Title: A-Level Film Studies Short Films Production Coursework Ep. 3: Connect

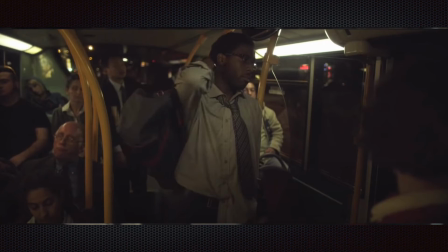4:02 And on a flip side of that coin, that kind of awkwardness of an inadvertent making of eye contact whilst everybody is thrust together like sardines in public transport, very much at close quarters, but not necessarily wanting to interact.
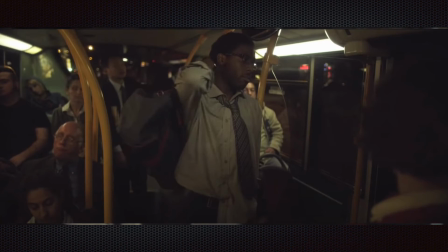4:21 The next shots establish the
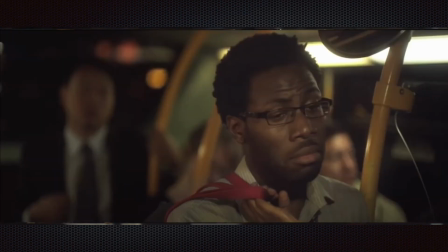4:25 dishevelment, the fatigue, the tiredness of this man on the bus, and that in the next couple of slides, the way that, having inadvertently made eye contact, she quickly looks away
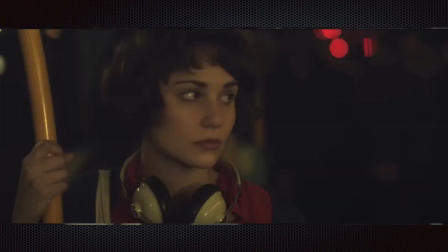4:41 to right of screen. And it's at this point that she considers putting on her headphones, and we get this
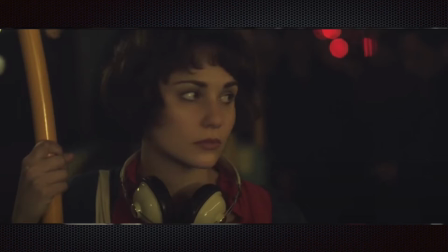4:58 her music comes in. It's diegetic sound because it's coming from evidently her over-ear headphones, her big headphones. But this shows our first hint that we don't gather straight away on a first viewing of her transitioning into this fantasy sequence.
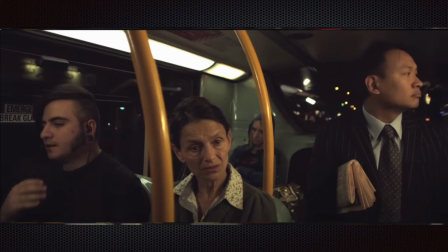5:17 We've got these three characters very much staring into space in the mundane bus journey,
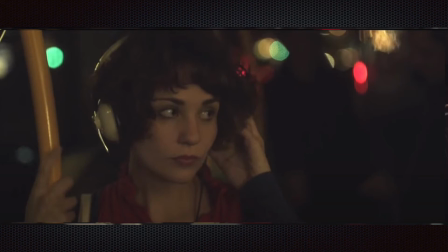5:27 shifting to this sudden extracting of a gun from the inside pocket.
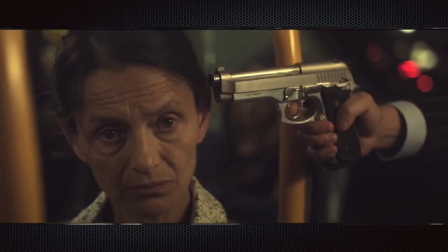5:35 And for a brief moment we're thinking, oh gosh, is the genre of this film going to take quite a twist and turn? We imagine probably not, but then she actually gasps and is startled at the gunshot,
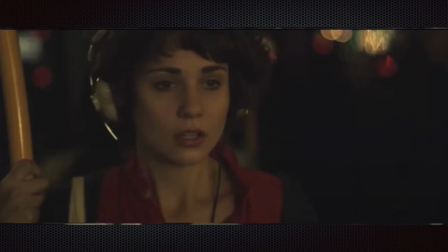5:50 and we think, oh, is this real? Before that's immediately subverted by his casually sitting down and taking out a bloodied newspaper,
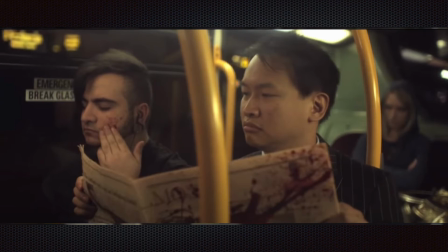6:00 and the young man sitting next to him casually wiping away the blood. We know now what we were already relatively sure of through the music from the headphones, that we've gone into this
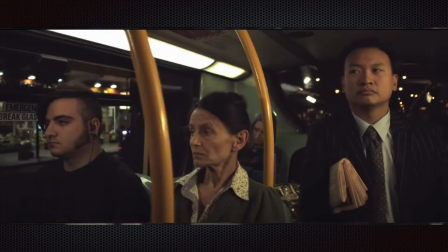6:17 fantasy sequence, and we immediately cut back to the three of them still in this mundane posture that restores the equilibrium of what was in the diegesis, the story world before us.
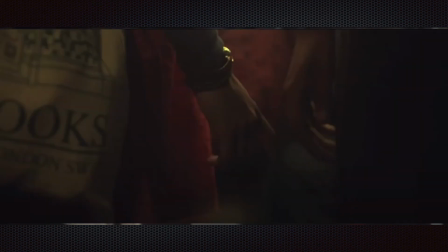6:34 As the young woman and the dishevelled, tired-looking guy are jostled around, they inadvertently brush hands, and she starts to think about perhaps
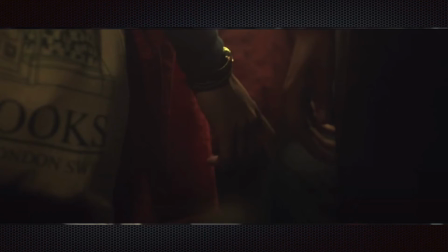6:53 rendering more of a physical connection by deliberately having her finger make contact with his hand.
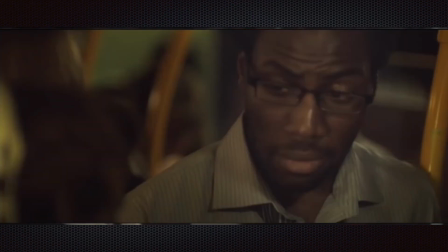7:01 He starts making eye contact with her, and she still looks off camera,
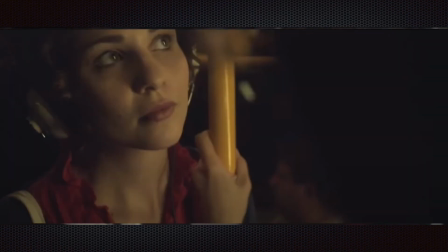7:07 away, upwards, and I think that upwards use of performance and proxemics of her looking to the top right of frame shows that she's deliberately not making eye contact. He starts to return this gesture of making a little bit of physical contact,
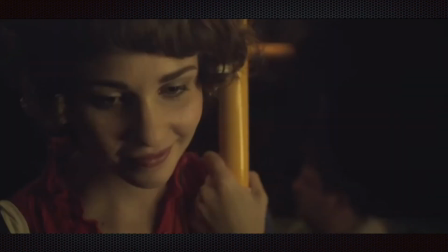7:26 and her facial expression changes to a similar smirk to his, but now with a bit of perhaps embarrassment or wry amusement. She looks down this time,
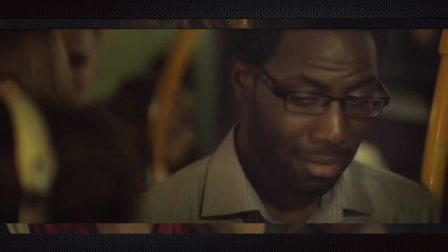7:45 and he does something similar with a smirk, but is making a more confident eye contact than she is. As they actually start to properly hold hands or make eye contact,
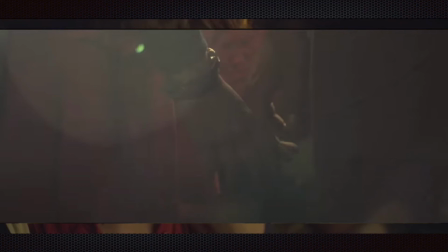8:02 or at least link their fingers, something happens in terms of lighting that is absolutely not possible.